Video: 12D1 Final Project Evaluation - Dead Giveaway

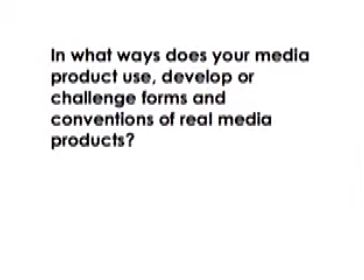7s
questions we are asked in our media product evaluation is, in what ways does your media product use, develop, or challenge forms and conventions of real media products? Our opening sequence was based around the teen horror genre, and our film,
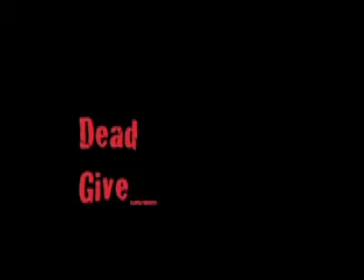23s
Dead Giveaway, uses many of the same formats of the genre but with some slight twists.
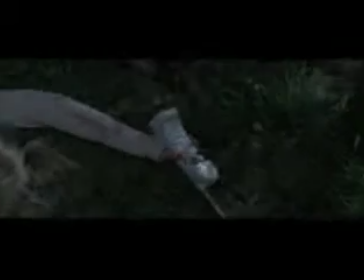28s
In most horror films, there always seems to be a murder in the beginning, as with our film, and the film featured Scream, produced in 1994.
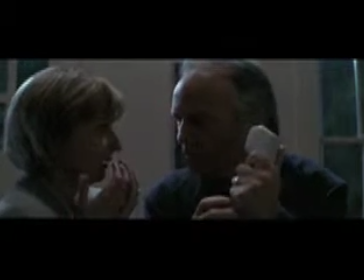36s
But the difference is, in Dead Giveaway, the audience is seeing the aftermath of the murder, opposed to the murder itself.
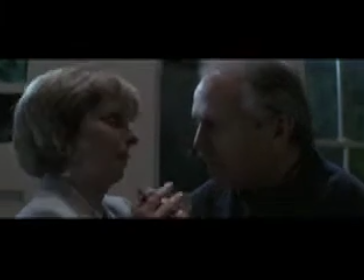42s
They wouldn't actually get to see the murder until they reached more or less the middle of the film.
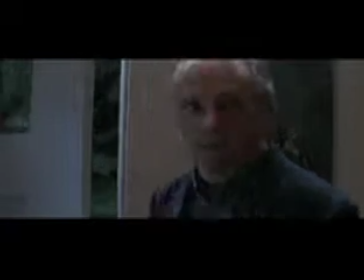47s
Also, in most horror films, murder only seems to lead to more murder, like a domino effect, one after the other after the other.
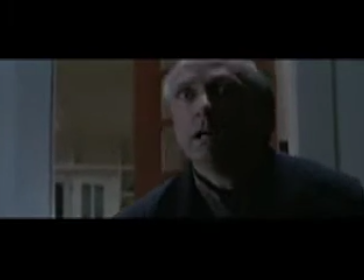54s
However, in our film, Dead Giveaway, it's not just about the murder, it's about who is actually murdering the murderers.
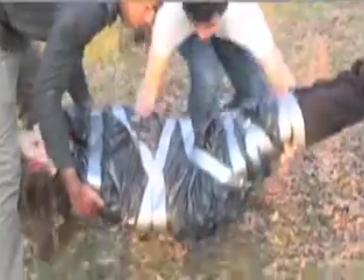61s
One of the other things making our film different to that of the generic horror genre is the fact that the beginning of our film is taking place in the daytime rather than the nighttime.
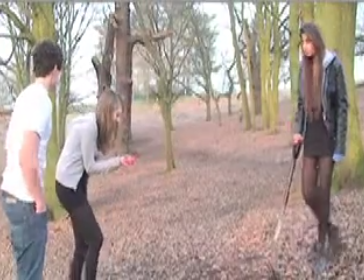70s
With the nighttime, there usually are the same connotations of evil, bad, death, dying.
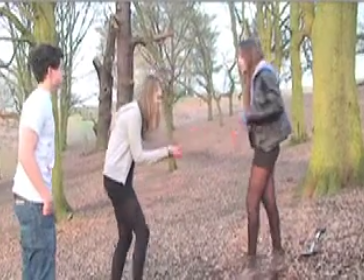75s
However, with the daytime, it actually makes the act of burying the body seem more twisted,
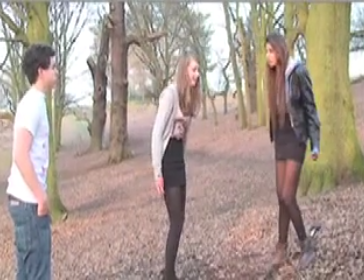80s
and the fact that these are abandoned woods is perhaps foreshadowing that they may have to return to this place in the future.
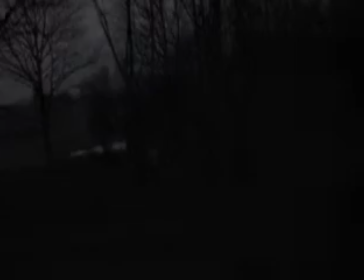88s
We hoped by the audience seeing the 8 hours earlier that they realise that there is more to the story.
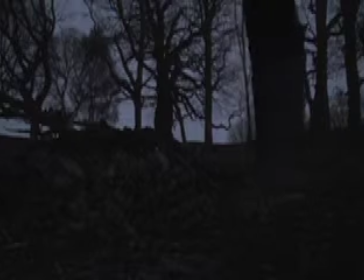93s
The 8 hours earlier also brings a whole new host of characters, and with them, suspects.
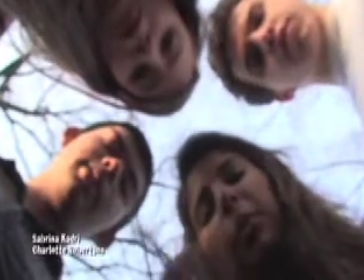99s
How does the film represent particular social groups? We can see in the opening sequence that the story revolves around a group of British teenagers.
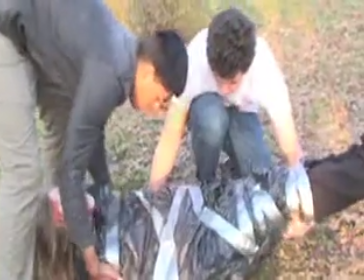107s
But divulging more into the story, perhaps we might actually get to know more about their parents and their home situation, and possibly even their teachers.
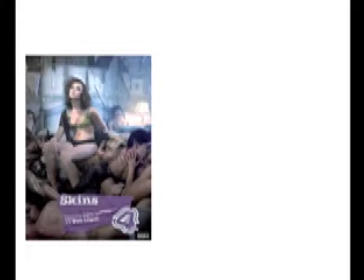115s
With more and more teen drama television programs such as Skins and Misfits, it's likely that British teenagers are getting a very bad reputation.
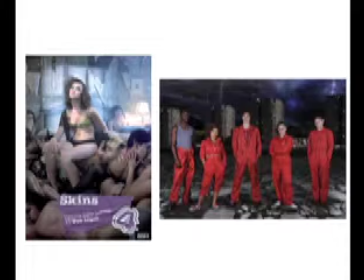124s
These programs often refer to drug use and binge drinking, but also they are actually quite popular with British teenagers. So when making the film Dead Giveaway, it was more about shooting what we knew our audiences would like and what we actually like to watch ourselves.
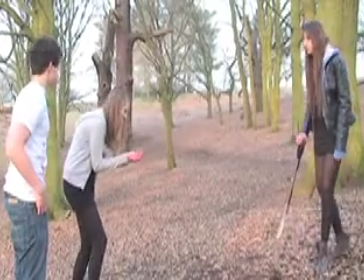144s
Our characters themselves actually represent certain parts of society.
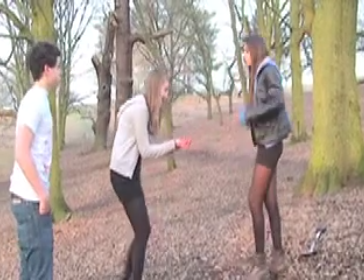148s
For instance, Sarah, seen on the right, and Jenny on the left, represent the strong and the weak side of the female.
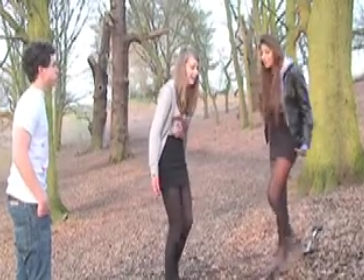154s
Sarah, being the leader of the group, actually turns to physical violence, which is more of a male thing.
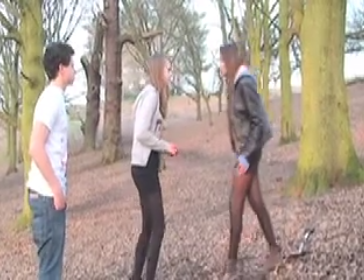160s
Also, the fact that she is the leader, she's actually subverting the gender roles presented in normal horror films.
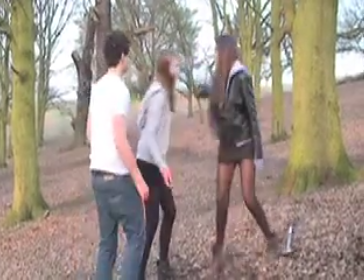166s
However, Jenny, the weaker member of the group, relies on both of the guys to protect her, for instance, as Jason does.
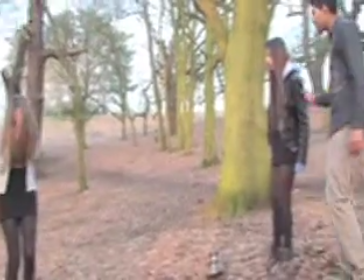173s
However, her actual physical reliance is on Michael,
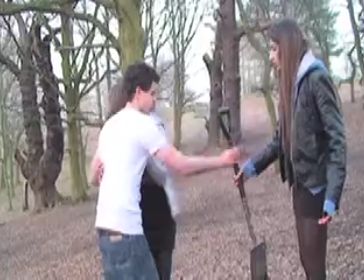177s
they both get on better, and perhaps, like this hug itself suggests that throughout the story their friendship could develop into something more.
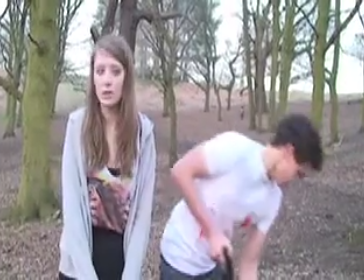186s
Although he is overpowered by Sarah, he is definitely the stronger of both of the two guys.
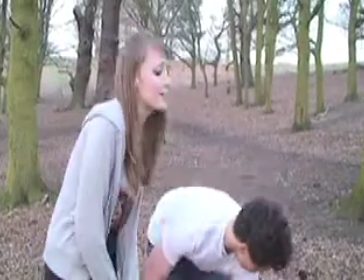193s
Going back to Jason, it is Michael that Jenny does choose to rely on,
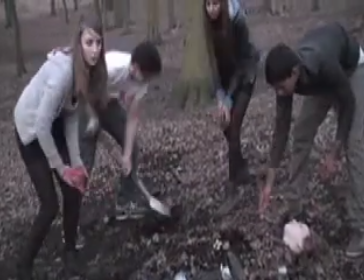199s
and that he does seem to be more on Sarah's side, just wanting to get this over with, as you can see here.
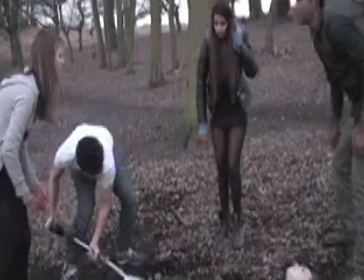206s
Also, Emily, our so far unnamed corpse, the story has yet to divulge into her background.
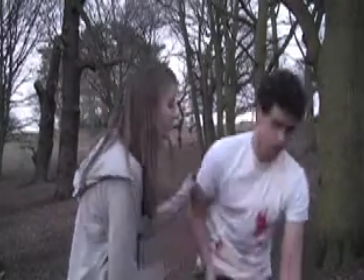212s
However, throughout the beginning of the story, after watching the opening sequence, the audience will perhaps learn more about her, and the fact that they know that she is going to die could actually make them want to see perhaps how.
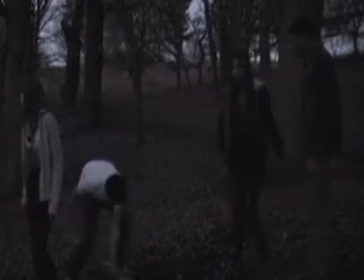227s
Lastly, rather than using a predominantly white cast,
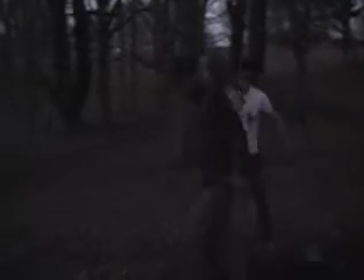231s
we challenge the generic American films that will have minorities as victims rather than villains,
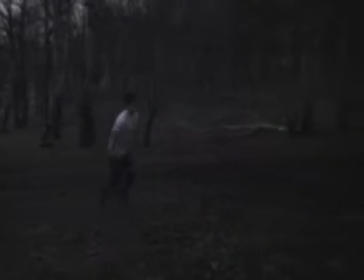237s
giving a spin on the horror genre, hoping to attract our audience.
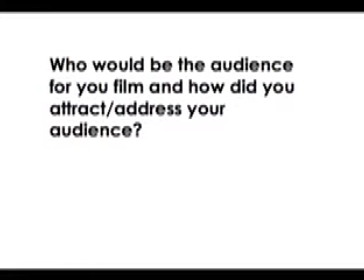241s
This leads us on to our next question of who would be the audience for your film, and how did you attract or address your audience? As already mentioned, our main audience are teens and young people aged between 15 and 24.